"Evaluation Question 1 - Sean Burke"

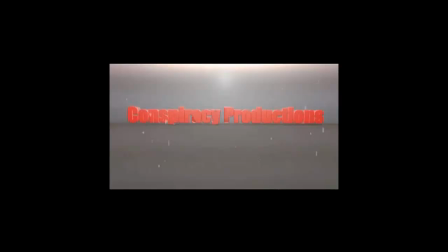0s
Like with the majority of films, our films also start with our company items.
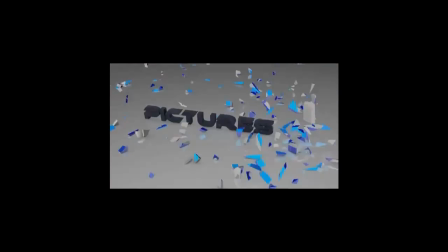4s
These are used to advertise the company that produce and distribute the films.
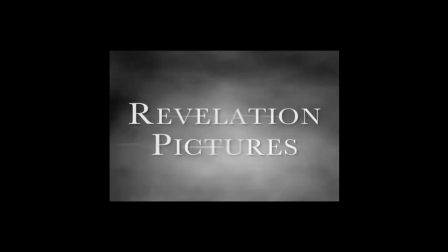9s
Similarly, we have laid the film titles throughout the opening of the film which buffer the point more of who made the film.
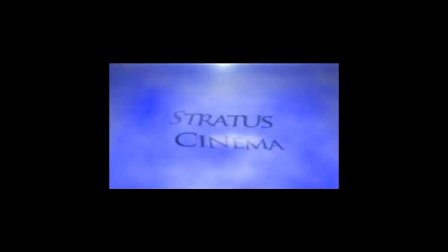16s
Our film titles are a white font which makes them stand out instead of having credits at the start of the film. We decided to only include major ones such as the director. This is keeping with modern conventions who only display a few at the start of the film. Older films used to have credits at the start of the film instead of at the end. As well as that, instead of the Scream Queen in our film, we have opted to develop conventions and go for the Scream King instead.
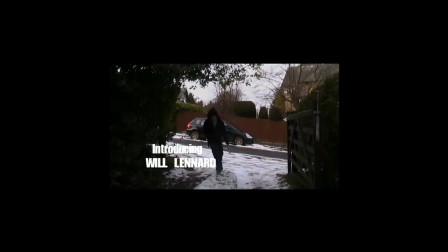43s
The Scream King still has many aspects that the Scream King has though, such as typical blonde hair and going against Maul Curder.
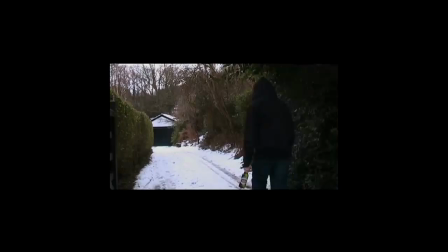54s
Moral code is very important in our film opening. The Scream King has a bottle of alcohol in his hand before he gets struck down by the killer. This is to anchor the point that the Scream King is going against Moral code and must therefore be punished.
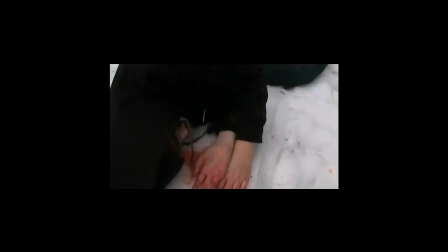69s
Location is very important in our film as well.
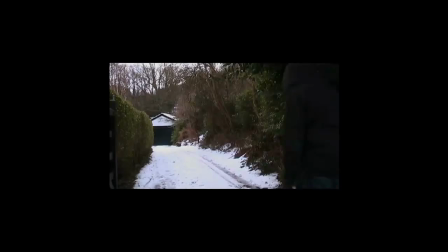72s
We had researched a multitude of films previously for research on how to make the best film opening possible. we had looked at Saw and Wolf Creek in particular.
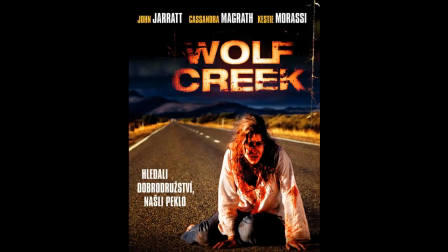81s
We found Wolf Creek to be set, like most horror films, in a rural area which is what we chose for our outdoor scene,
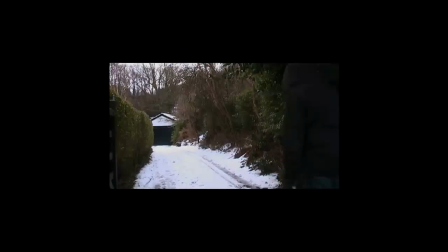87s
which is snowy and placed in an enclosed alley.
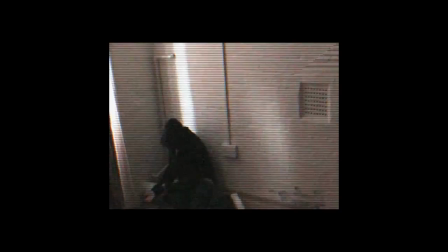92s
Our indoor scene is also heavily influenced on past films as it is in an older band Nostella. We further developed this by using camera angles to make our screen crew look weak.
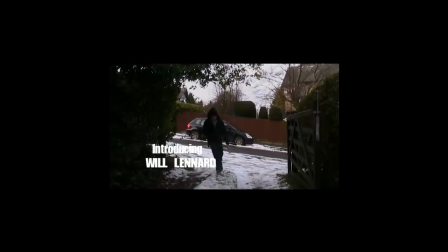103s
At the end of the film we used medium shots when he was taken hostage we used
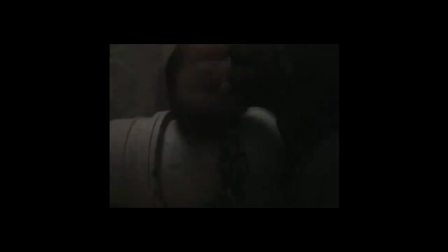108s
tangible shots to make him look weak and vulnerable which is a common aspect of our films.
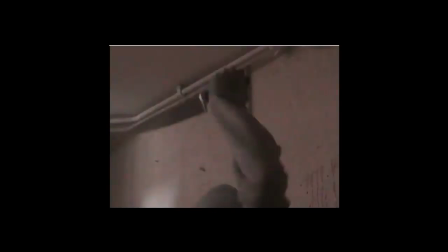113s
In the film opening we had to use selective filming to make sure we didn't reveal any details that we didn't want the viewer to see yet such as the killer's identity that this was important for us to keep a secret.
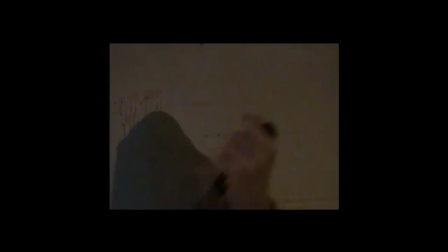125s
Our soundtrack is heavily influenced by the one using Psycho.
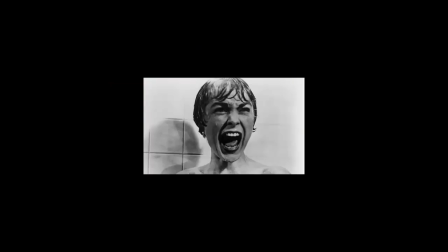128s
We use long string notes to build tension and short loud notes when action is occurring in the film This is just the killing of a Scream King.